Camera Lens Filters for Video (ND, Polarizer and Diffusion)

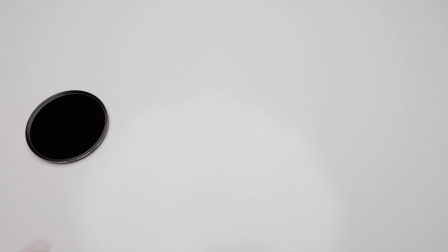0:00 So let's talk camera filters. There are three main types of filters that I use: ND, Polarizer, and Diffusion.
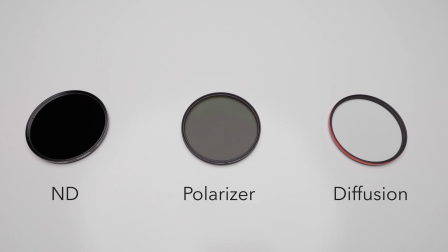0:06 In this video, I'm going to go over what these are used for, why I use the ones that I use, and how I mount them to my lens.
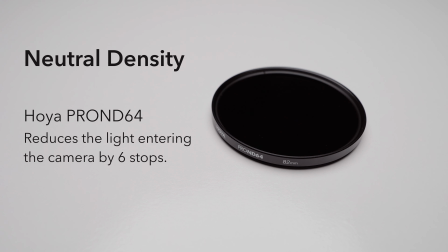0:12 Alright, let's get started. So ND stands for neutral density. Think of these filters as sunglasses for your camera. They cut the amount of light that's entering your lens. The ND that I use is a Hoya Pro ND64. Let me show you what an ND is actually used for in video.
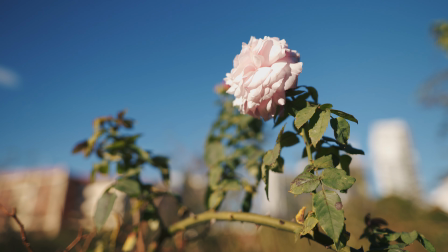0:29 Let's say I want to shoot a video of a flower on a bright sunny day and I want to get that creamy background blur that you get with an f1.4 lens.
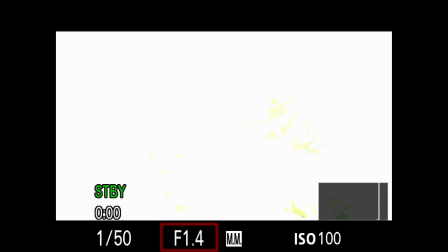0:37 Well, we start off by setting our aperture to f1.4 to maximize that background blur, and then we lower the ISO to reduce my camera's sensitivity to the sun. Now with my shutter speed, I'm going to want that as 1/50, as it should be double my frame rate to get a smooth motion blur. And in my case, my frame rate is 25 FPS. But as you can see, with these settings and no ND filter, I just get a completely blown out shot.
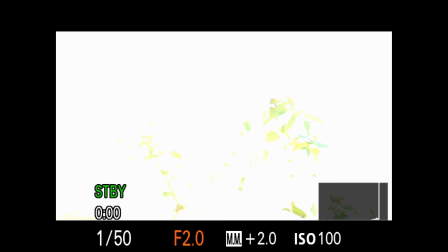1:02 The only thing that I can do from here is raise my aperture,
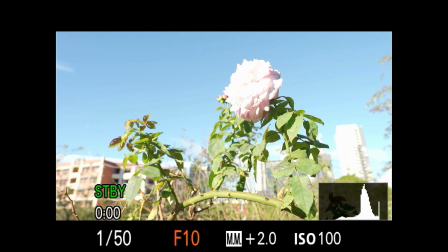1:06 but you lose that nice background blur and that nice isolation on the flower, leading to a messy scene. So that's where the ND filter comes in. Even on a bright sunny day,
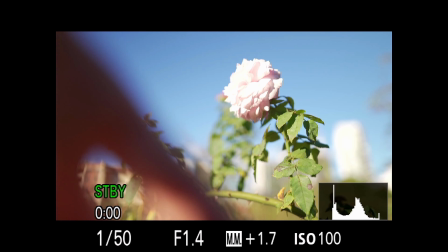1:17 it lets me cut the light and maintain that f1.4 aperture and that nice motion blur with a correct shutter speed.
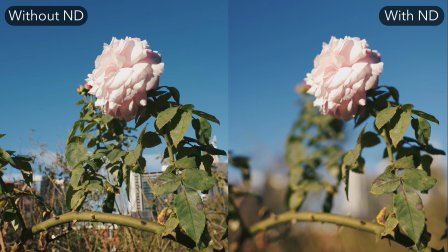1:25 It leads to a much more isolated shot on the flower rather than a messy scene. Out there on the market, there's a ton of choices for ND filters, one of which is variable NDs.
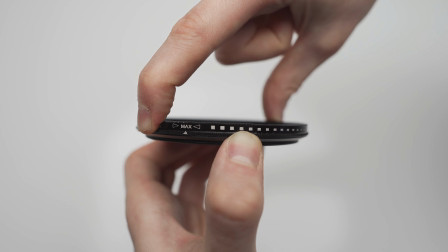1:35 For the same amount of money, you're getting a whole range of ND stops, but it is prone to one key flaw.
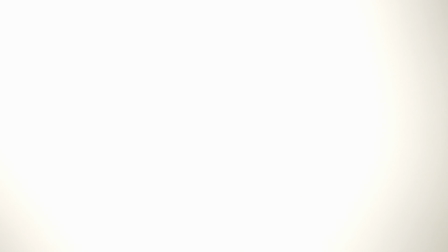1:42 What happens is when you're reaching the maximum strength of the ND, it tends to create this sort of X pattern and it renders your image unusable, so I can't recommend them.
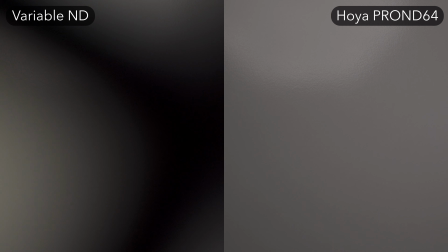1:52 It is more expensive to buy multiple ND strengths, but at least when you're up in that maximum strength range, you can actually use them and your image will look nice.
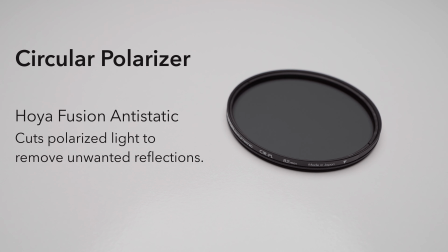2:03 As the name suggests, polarizers cut through polarized light.
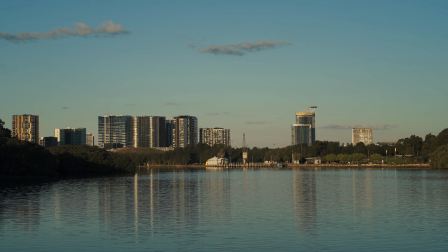2:06 If you've ever used polarized sunglasses whilst driving, or maybe whilst fishing and looking at water, it's essentially the same idea but for your camera. Polarizers come in super handy when you're looking to shoot through a window. Let's say you're shooting a car commercial outdoors and you want to get a shot of the driver through the windscreen.
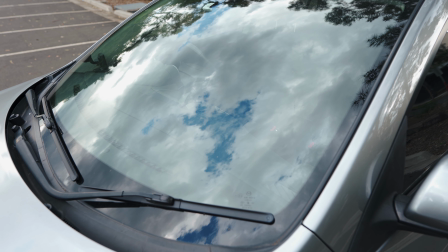2:23 Well, naturally you're going to be getting all these various reflections and glare from the environment around you, and a polarizer can help cut through that. Now, the example that I've put together here is a bit of an extreme setting. You're going to want to find somewhere that doesn't have so much reflections and glare, but I thought this would be a good way to show the effectiveness of the filter.
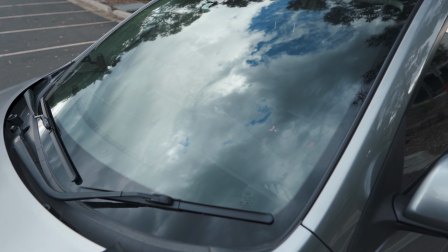2:44 So the way a circular polarizer works is that by turning the filtering, you can actually fine-tune that exact spot where it's going to cut through the polarized light and minimize reflections.
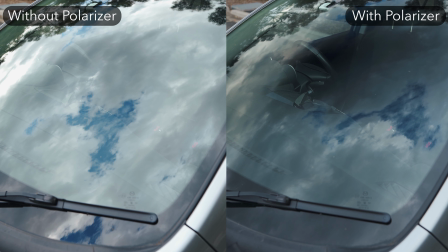2:54 Here we can see what a difference it makes to have a polarizer when you're shooting through a window. Like I was saying before, polarizers also work on water. Look at what a difference it makes to the color and the clarity of the rocks. Another use for a polarizer is saturating the sky on a gloomy day.
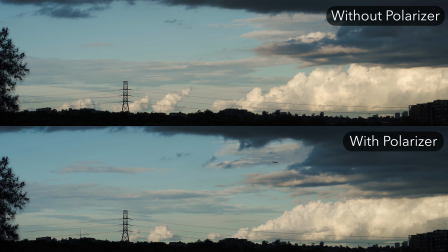3:13 These filters can give the sky a bit more of a deep blue appearance, and also it can even save the sky from becoming overexposed. Diffusion filters are used to reduce contrast in a scene and add sort of like a bloom to the highlights.
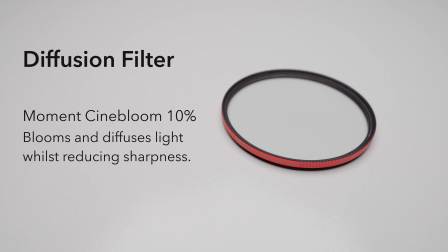3:26 This results in a much more dreamy look than what comes straight out of the camera. The diffusion filter that I use is the Moment Cinebloom 10%.
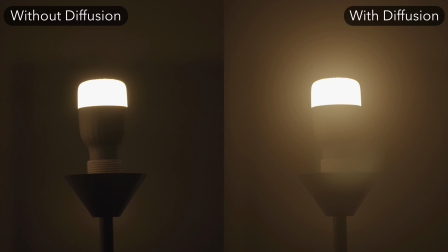3:35 If we look at this light bulb setting, we can see how the filter diffuses the light and almost spreads it across the entire image.
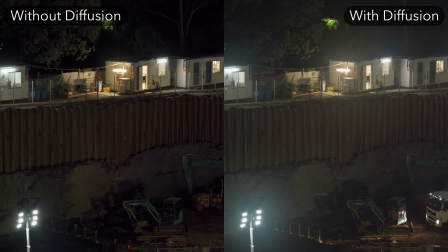3:42 This filter works great in varied night environments where there's a lot of little different lights and it can diffuse and spread each one. It really adds that extra little visual layer to your image. Whilst the effect of this filter is at its strongest during nighttime, it also does work really well during daytime.
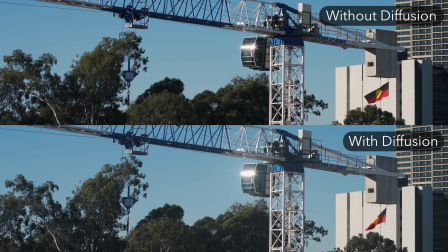3:58 Have a look here how it lifts the blacks, rolls off the highlights, and adds a bit of mist to the image.